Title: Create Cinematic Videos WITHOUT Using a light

speed of way that you can get the most cinematic footage and it's going to cost you $0. You're going to have epic looking films for free $99. Free $99. What's going on guys? It's Kofi Aboa back with another video and today we're talking shooting at golden hour. The settings that you should be using and just for shooting outside in general.
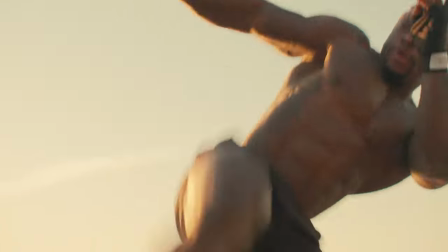Now generally speaking, the advice you're going to get to get the best looking films while shooting outdoors is to shoot at golden hour.
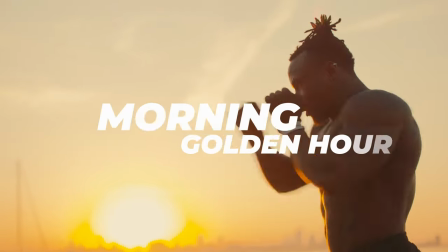(0:30)
Now, keep in mind that there's two different types of golden hour. One's going to be in the morning just after the sun rises to get a unique look out of your lighting condition.
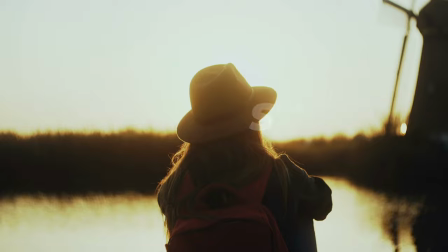(0:38)
And then there's a commonly used hour before sunset, just before things get dark. Now, golden hour is going to be different for everybody depending on your location.
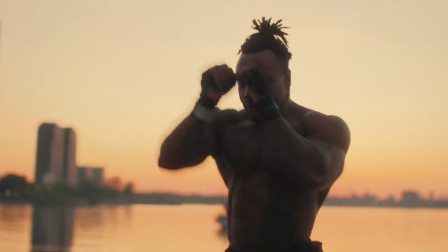(0:46)
But if you want to find out not only what time sunrise is, but where the position of the sun is going to be, then use the app called Sunseeker. Now, Sunseeker is an iOS and Android app. And essentially what you can do is find not only when the sun rises and sets, but also where the position of it is as well.
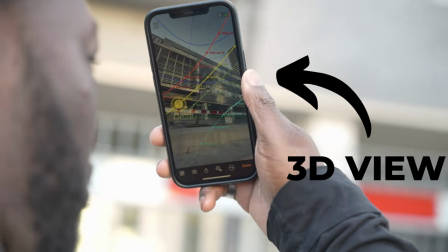(1:03)
Now what's cool is you have a 3D view on there as well that uses your phone camera so in real time you could find out exactly where the sun's going to be at what time on the day. This is great for location scouting or if you're shooting something like a documentary and you wanna know where the sun's going to set at particular times of day and you can plan your day out on the fly. Now I'm gonna be completely honest about this. Once you've figured out the time and where the position is of the sun, make sure you wake up on time, bro. Now I made the mistake of waking up half an hour too late to catch a part of my sunrise shoot that I had for a documentary and that sun rose up really quickly.
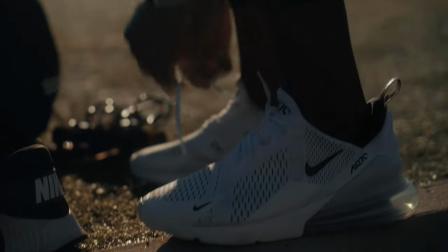(1:34)
A lot of times you think you have an entire hour or maybe an hour and a half to capture that unique light.
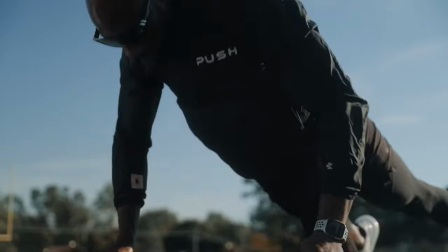(1:39)
What ends up happening is that it rises so quickly that if you're not waking up at four o'clock in the morning or five o'clock to make sure that you're catching it well in advance, you're gonna miss it. Now that happened to me today on the first scene of a doc shoot that I'm working at, but I think we got some pretty good looking stuff.
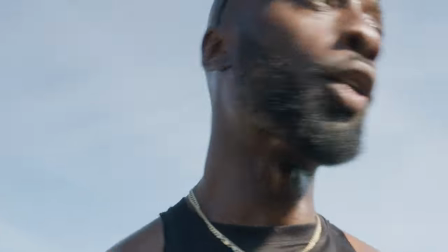(1:55) Hey, if your camera man ain't got feet like that, I don't want it. I don't want him.
Next, what you want to do is protect your highlights at all cost.
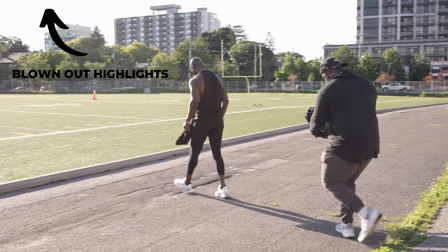(2:03)
Something that separates professional video to something that's a little bit more amateur is having blown out sky and blown out highlights at the sake of trying to expose your subject as best as you can.
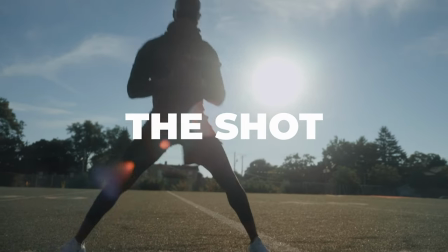(2:12)
Now, basically what I do is I use my false colors to make sure that I'm checking my exposure. And when things get too high into the 100 IRE, I start to bring that back.
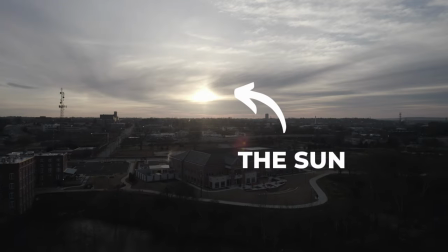(2:21)
Now, we can't necessarily be perfect every single time. And trying to expose for things such as the sun is going to give you overall a really dark image to get a little bit of return. so you might get a little bit of a pass if your sun is a little bit blown out however your sky has to be within your dynamic
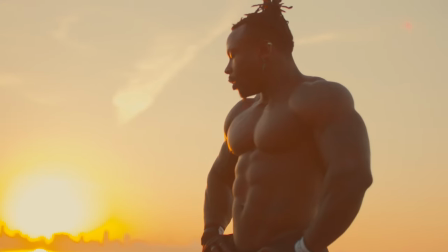(2:34)
range so that you could expose for or correct it in post and at the same time you can keep proper exposure on your subject now in camera i like to
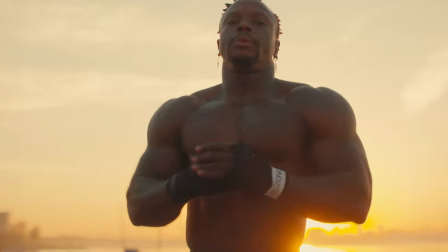(2:41)
adjust my white balance based on my outdoor shooting condition now general rule of thumb is to keep things at 55 or 5600 kelvin especially for daylight but when i'm shooting at golden hour what i tend to do is i start to lean into the warmer tones
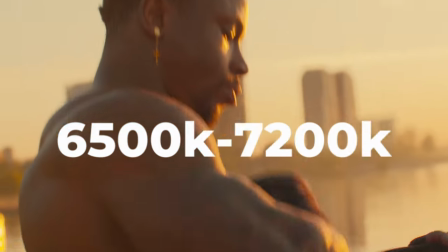(2:54)
now i'll find myself between 6500 and 7200 on my white balance when I'm dealing with golden hour footage.
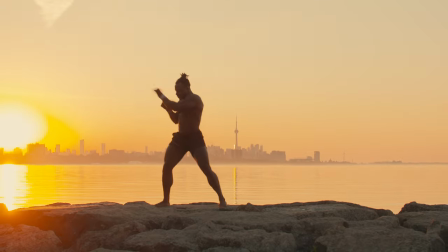(3:00)
And the reason why I like to do that is if I'm gonna be shooting at golden hour, I'm gonna start leaning into those golden and yellow and orange tones anyways. Now to each their own, you could use 5500 or 5600 if you want to, but for me personally, that's something I lean into, especially if I know what my final image is gonna look like. All right, so a technique that a lot of cinematographers use for their subjects is backlighting.
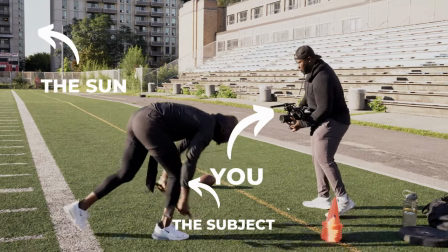(3:21)
And basically what it is is putting your subject between the camera and the light source, which is gonna be the sun, kind of like this. Now, this technique has two benefits. Number one, you're going to prevent blowing out your subject.
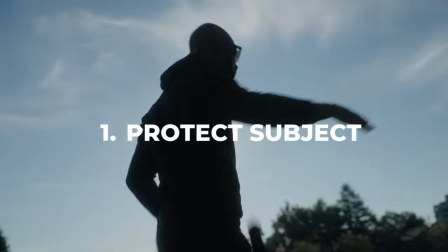(3:35)
If you're shooting with the sun and you're putting yourself between your light source and your subject, if you're shooting on the wrong side, you're going to have a lot of blown out images. You're going to have a lot of unflattering footage and it's overall just not going to look good. And on top of that, you could actually create a silhouette look if that's what you're going for.
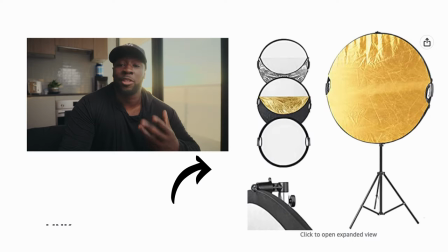(3:51)
But that brings me on to my next tip, which is using a five in one reflector. Now, if you're somebody that's not looking for an over silhouetted look, using something like a five-in-one,
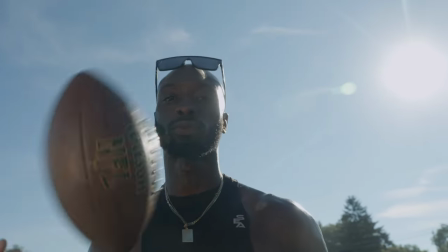(3:59)
especially on the bounce side, is going to help you give a little bit more exposure if the sun's behind your subject. Now, in a lot of the work I've been doing this year, I've been working with talent that honestly looks just like I do and has darker skin tones.